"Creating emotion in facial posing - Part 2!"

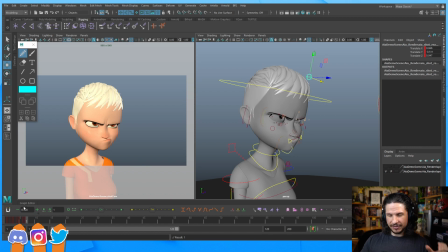[61:51]
So now we're going from this, and you really feel that whole squish on that side. So there we go. We've got this exaggerated
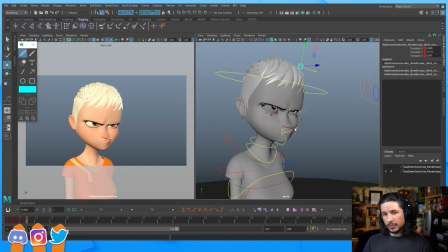[62:09]
squash and stretch that is just a little bit more interesting. Now, the rig is a little laggy. That's mostly because I've got it in high res mode. So normally I don't animate this way, but for demo purposes, it just makes things kind of more legible.
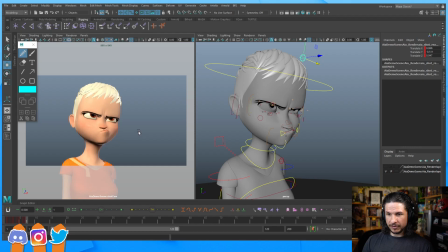[62:29]
I've also got like lighting in the scene. So for example, if I move the camera, you can see that there's some nice lighting in here.
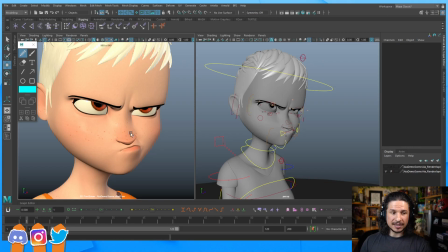[62:39]
So that's what's kind of slowing things down.
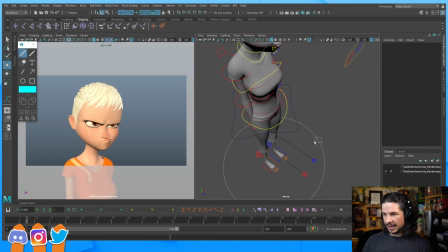[62:43]
Normally, if you're animating on this rig, I would be animating this on the kind of low res version with kind of the animation texture turned on and no lighting.
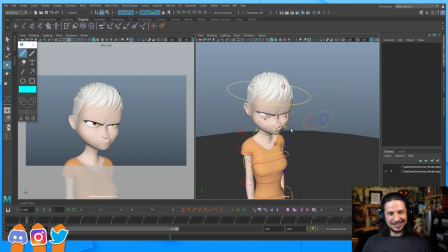[62:55]
But you can see it just doesn't look as interesting. It's not bad.
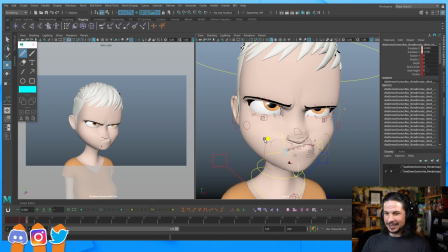[63:02]
You still get the same pose, but visually, and now you can see like it's lag free. It's going 1-to-1.
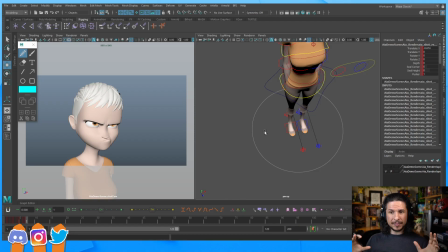[63:12]
Now, when you're animating, especially as a student, I highly recommend kind of keeping it on the faster version as you're working. It makes it more fun to work than when you're dealing with something that has a little bit of lag.
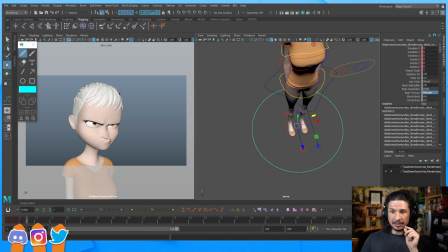[63:30]
Really, it is up to you though. When I'm doing the fine facial tuning, especially like what I'm doing here,
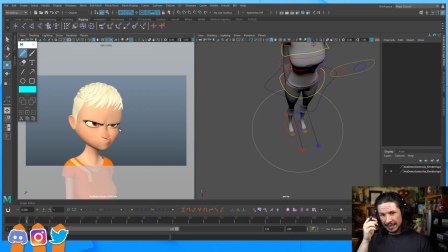[63:39]
even with the lag, I sometimes prefer having a little lag, but seeing exactly what's going to be the final version versus
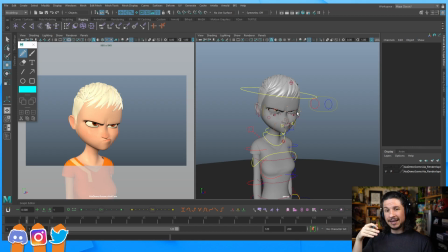[63:48]
the performance, but then I'm going to have to tweak things later anyway. And this is highly dependent on the rig, but you'll see this happen a lot in the eyes.
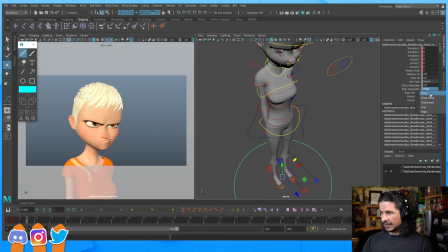[63:57]
So for example, if I think this rig is pretty good, but if I go into low res here,
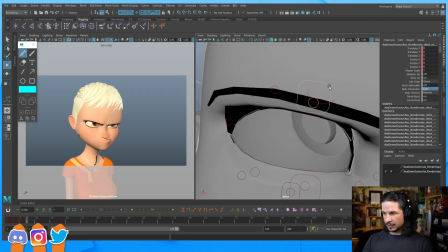[64:05]
let's actually bring that brow up.
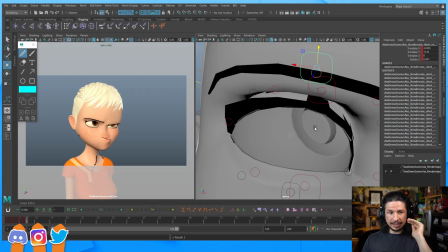[64:08]
See how the top lid, you're starting to get, it's called nickeling, when you get to see all the different faces. I'm not a fan of that. That makes it hard to know exactly what shape of the eye you're going to get.
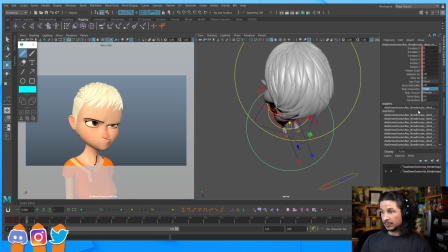[64:24]
If you put this in high res, and some rigs are very bad for this on the low res versions.
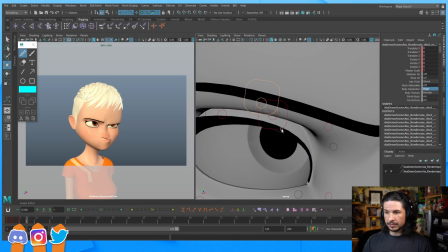[64:31]
In high res, nice and smooth. So I can really shape that however I want.
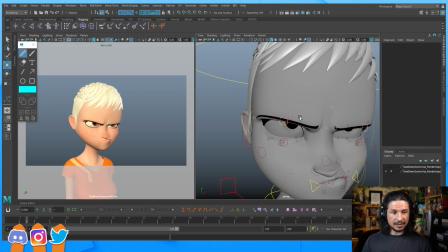[64:42]
There we go. I even turn on flat shade all on the heavier rigs. Yeah, so flat shade also works really well.
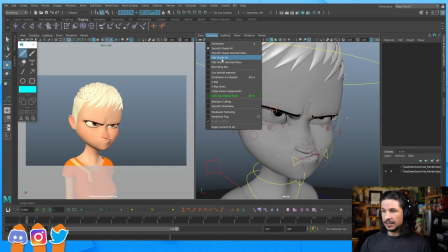[64:48]
So you can just go to shading, flat shade all. And in my case, I don't think that's going to make too much of a difference, but you'll see now, you can see all the individual faces. That'll help speed up performance, because the rendering engine in the viewport isn't having to
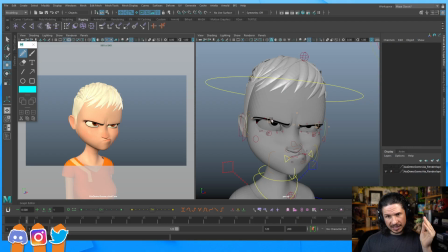[65:07]
try and calculate the smoothing. So let's actually see if that makes a difference here.
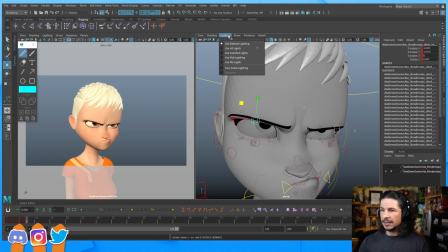[65:13]
Yeah, a little bit of a difference. Another thing I like to do is sometimes I'll just use flat lighting.
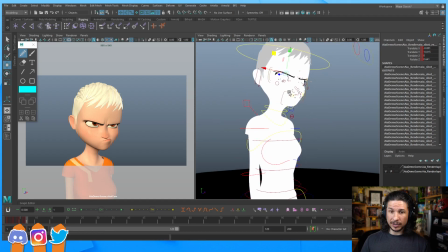[65:22]
Now for this rig, it's not going to be working too well because I have a custom Arnold material. And unfortunately, when you use an Arnold material with flat shading, it just kind of washes it out like this.
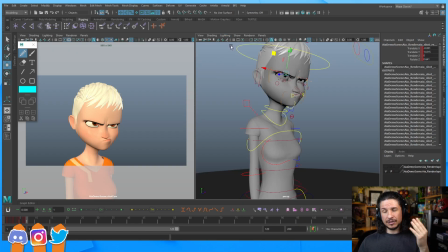[65:34]
But if you had a normal material, this could be a good way to just get a different view of your character.
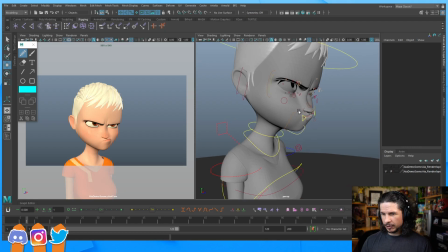[65:44]
So I think with this, we're pretty good on this pose.
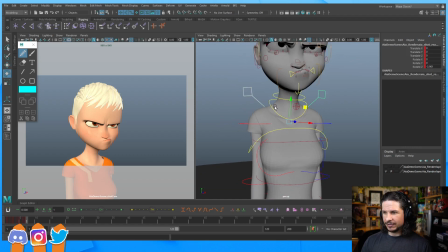[65:51]
Now, if I really wanted to exaggerate it to the next level, I would try to push the body to match it. So maybe push the shoulders up.